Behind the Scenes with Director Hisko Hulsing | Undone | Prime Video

I think that Undone can only be told with animation.
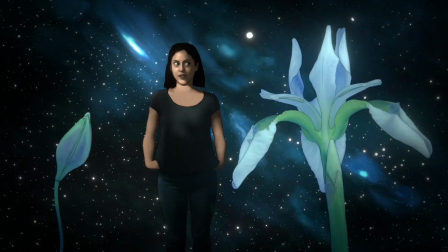0:06 We're taking the audience on a trip with Alma. In that trip, it's not always clear if we're experiencing
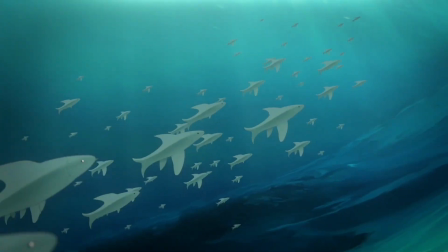0:14 hallucinations or dreams or imaginations or flashbacks or even psychosis. But because it's animated so painterly and so realistic,
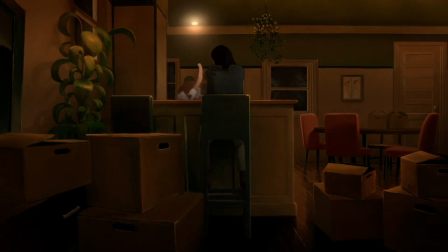0:24 even the realistic scenes feel unreal, so it's always a bit questionable what's real and what's not real. As with all animation, it has to be planned very, very carefully. You cannot just shoot hundreds of hours of films and then cut it back to 1.5 hours. That's not how it works, because every time you have to do extra animation, it will cost a lot of time and a lot of extra money, because it has to be drawn frame by frame. So once the storyboards are finished, then in order to be able to film this, we need to be sure that we can use it for the animation.
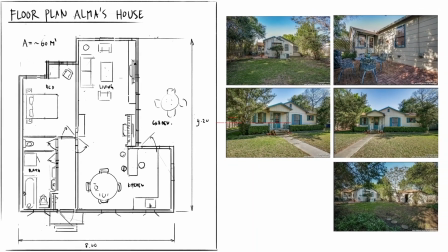0:54 So we would make layouts first of all the locations that we had to film, because on the set there's no location.
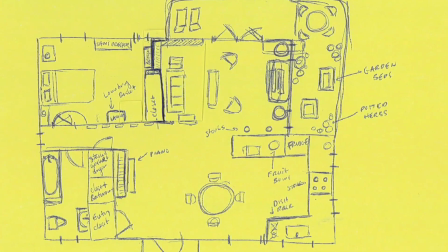1:00 So we have to pretend there's a location. So we need to have layouts and measurements and floor plans. Once that was done, we would go to Los Angeles to film the actors there, according to the storyboard and according to all the floor plans and the layouts. The hard thing about directing the live action for Undone is that there is no actual set.
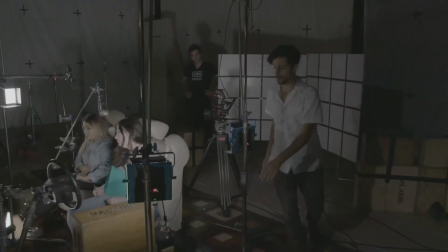1:21 There's a stage. We have some apple boxes, some tables, some chairs, and a lot of grids to help us translating the live action into animation.
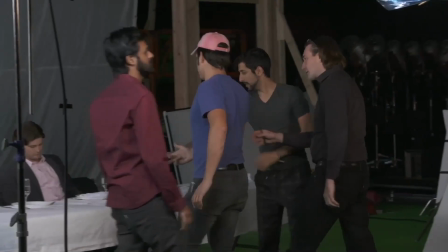1:29 And we have to sort of make a virtual set. I would sometimes just point to a cross on the wall and tell the actors, well, that's actually a pyramid.
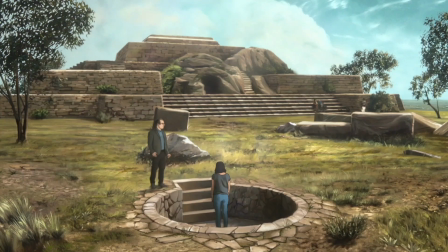1:38 You should look at it at that moment, etc. So they all had to imagine where they were. And I was super impressed by how they could do that, how they could act as if they were in that environment without seeing it. Once that's done, then that footage is being edited.
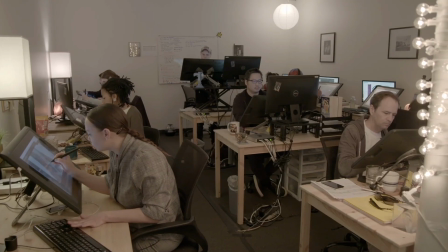1:53 If the edit is improved, it goes to Minnow Mountain, the studio in Texas that started the rotoscoping process.
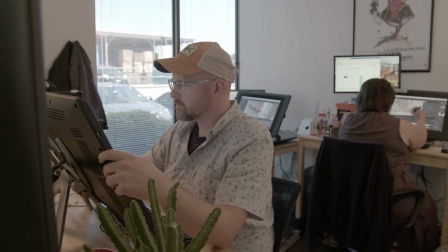1:59 So there were about 25 artists there who would trace all the live action and make it look really beautiful and expressive. That rotoscope animation would go to Amsterdam,
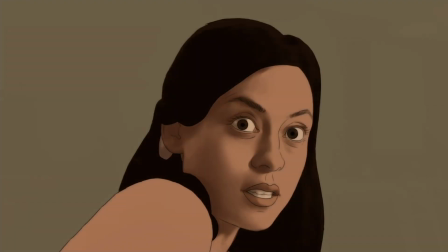2:08 where it's being colored and where a group of artists paints all the shadows frame by frame to give it depth and to make it merge with the backgrounds.
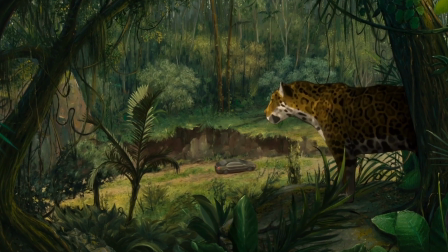2:16 The backgrounds consist of oil paintings that we also make here in Amsterdam. So here in Amsterdam, the whole look of the series is defined.
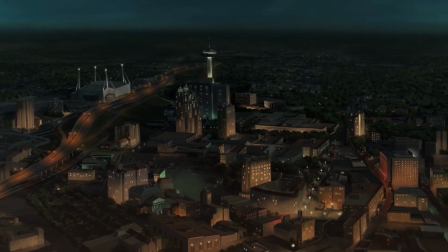2:23 I like to paint with oils because it's a very classical technique. It's been used in the 17th century already. It's been fully developed and it's a very organic way of painting.
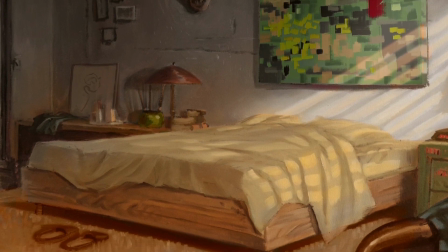2:32 If you look at the backgrounds, if you watch them closely, you will see the brush strokes, you will see all the subtle gradients that are very lively.
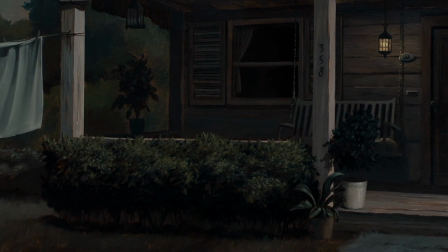2:40 There's a lot of life going on that you never could receive with digital paintings. In relation to digital paintings, there's a lot of happy accidents happening. You start painting and then things just come into existence. And therefore it has more warmth, I would say, than digital images. The painters that we hired, they're all classically trained painters. They're all very good painters, but they have their own style and their own personality,
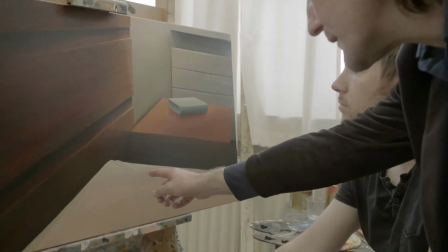3:04 and they had to adjust their style in a way that it looked like mine, or at least that all the painters had the same style.
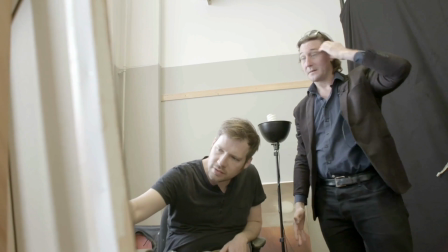3:10 So that took at least 4 months of work to train them. There's 3D animation involved where we create whole environments in 3D, and we use this technique called projection mapping.
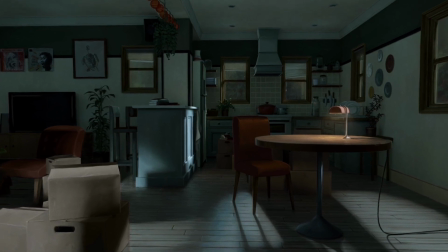3:21 So we would use the oil paintings and photograph them and then project them onto 3D spaces, virtual spaces.
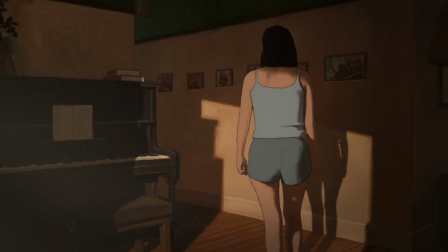3:28 So we could move through a house that looks completely painted in a very old style, which is pretty new, I think. I've never seen it before. The last part and very important part of the process is the compositing, where there's about 6 compositors who bring all the layers together.
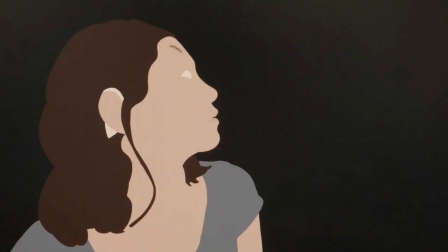3:43 So they bring together the animation, the rotoscoping, the coloring, the shading,
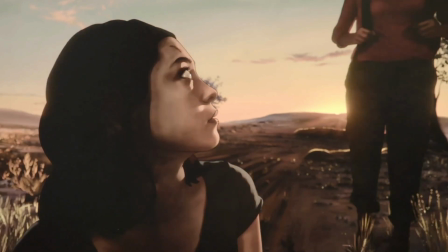3:48 the oil paintings, the 3D, all those elements from different departments have to form a cohesive world. They have to be brought together and look like it's all part of one world.